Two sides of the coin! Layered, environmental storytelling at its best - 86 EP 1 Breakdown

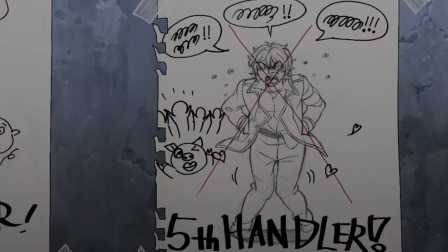The fifth handler is no more but we get to see the fact that these guys are making fun of it. They feel happy. It's a great thing and it's a very interesting kind of grey area because we know that people are being driven to suicide or to end up removing themselves from the
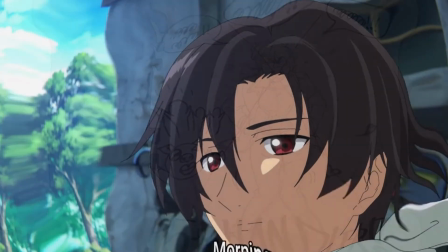unit completely. finally announced loud calling them to dinner we hear
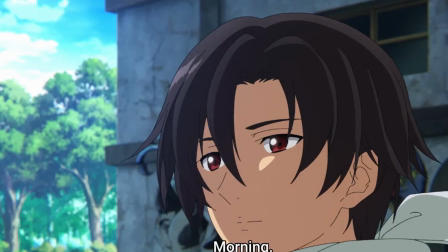the fact that this is indeed the spearhead members aka our drones our drones look very much alive to me the visual of that female statue we saw it in lena's world this time we see it as graffiti in more
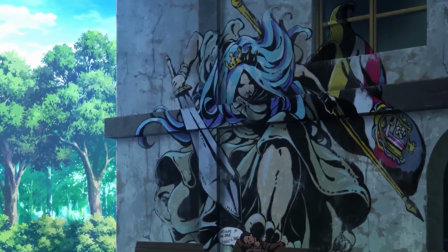of a banksy style really love the fact that it's similar to banksy it's graffiti it's great and it shows that figure squashing down a lowly 86 where he is carrying the label pig they only see them as animals it's a word we also heard quite a bit in the conversations from before the 86
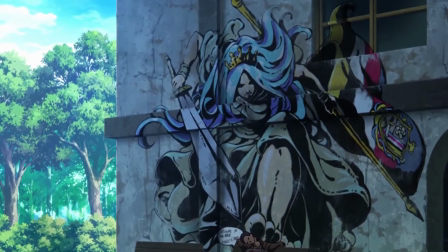are basically not seen as people they are likened to nothing more than animals who lives
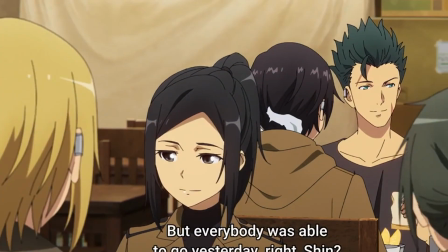do not matter the 86 call the handlers white pigs this is probably linked to the fact that their hair is white their eyes are white there is no fun color in those that also means that these guys
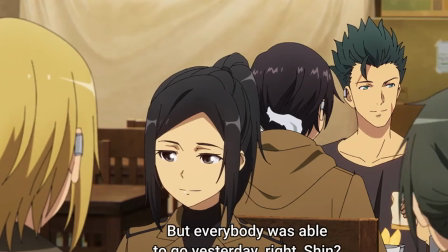have seen these guys the 86 have seen the handlers they're definitely at some point they're not living in the fact that they can't see each other they know that these guys look what they look like so that definitely shows you that there's a bit of a crossover going on but not too much of a crossover
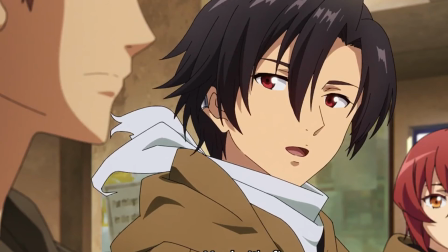and these guys are celebrating the removal of the last handler where we are introduced to shin our new mc and he is indeed the reaper the transition the transition of the cat that pounces down and a food that drops to the floor this is the second transition where food hits the
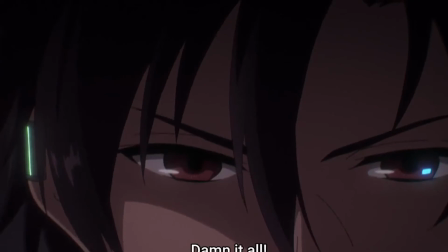floor a transition the transition this time very very heavy as we enter straight into the battlefield so again contrasts we go from a nice quite calm peaceful moment of them having food it feels great then there's suddenly the violent reality the bloodshed and we can see that there's blood
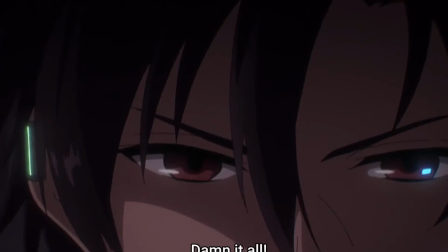drones don't bleed drones drones in a sense are supposed to be ai they don't
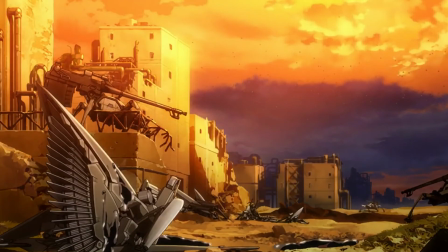bleed one of our group ends up being shot down and we see shin being merciful granting him a quick death the scene is very very poignant compared to simply seeing the word destroyed on a computer
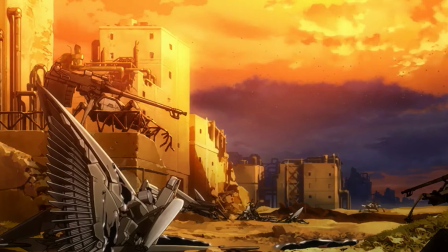screen this is the real side of it this is the emotion this is the actual human side the value that lena isn't seeing she kind of thinks they're human and she
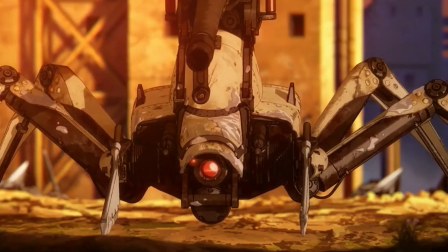is correct something is definitely giving her that gut feeling that there's more going on but the rest of the world doesn't see the human cost the death of a comrade and we see shin removing the insignia from his plane or his bot from his mech to simply remember him by showing us that
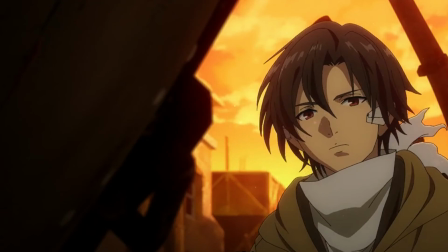he is in touch with his human side the red sunset and we start to get our motif playing on a piano it's a beautiful moment it's a very
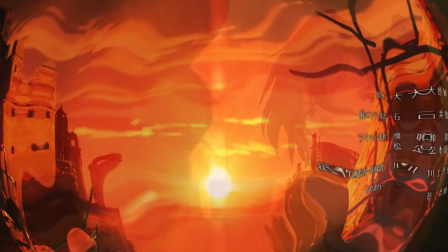poignant moment show that somebody has lost their life showing the bloodshed
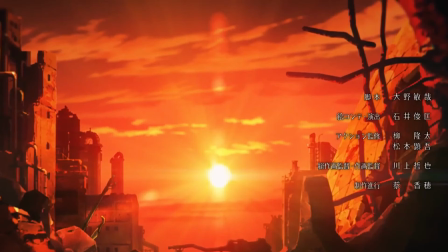we see on a board that there are 129 days till the end we
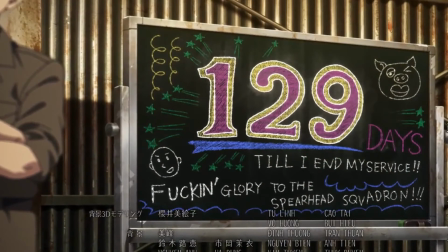hear that there's two years left to the end of the war on laner's side but 129 days doesn't make two years so perhaps they serve terms perhaps they retire or something at the end how many people are actually going to live to the end of those two years we then get a crossover
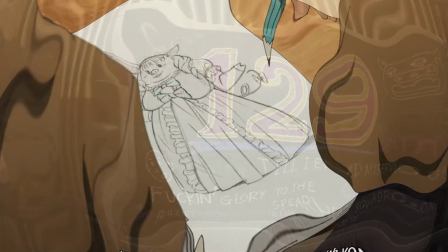of our two coins as lena introduces herself to the squad and
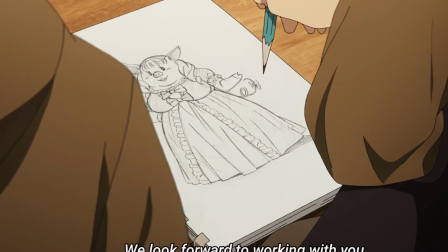the two sides start to overlap lena's pig caricature is created showing that again to these guys she's nothing more than someone they're going to try and remove via the fact that she maybe they'll drive her to suicide maybe they'll drive her to just quit shin very politely introduces himself as the reaper really really
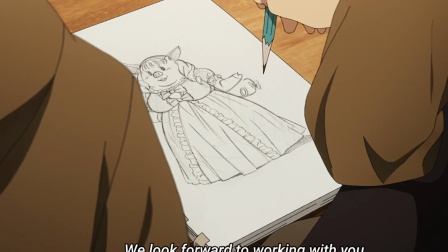love it to pieces i like it it is great talking about the ed showing
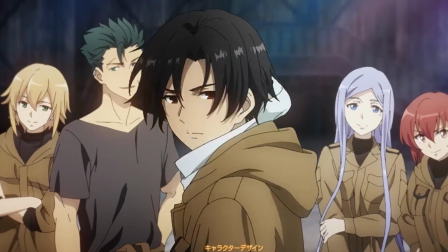us the contrasts for the two worlds shin's lovely cozy world which again maybe feels a bit old-fashioned maybe doesn't feel quite up to the standards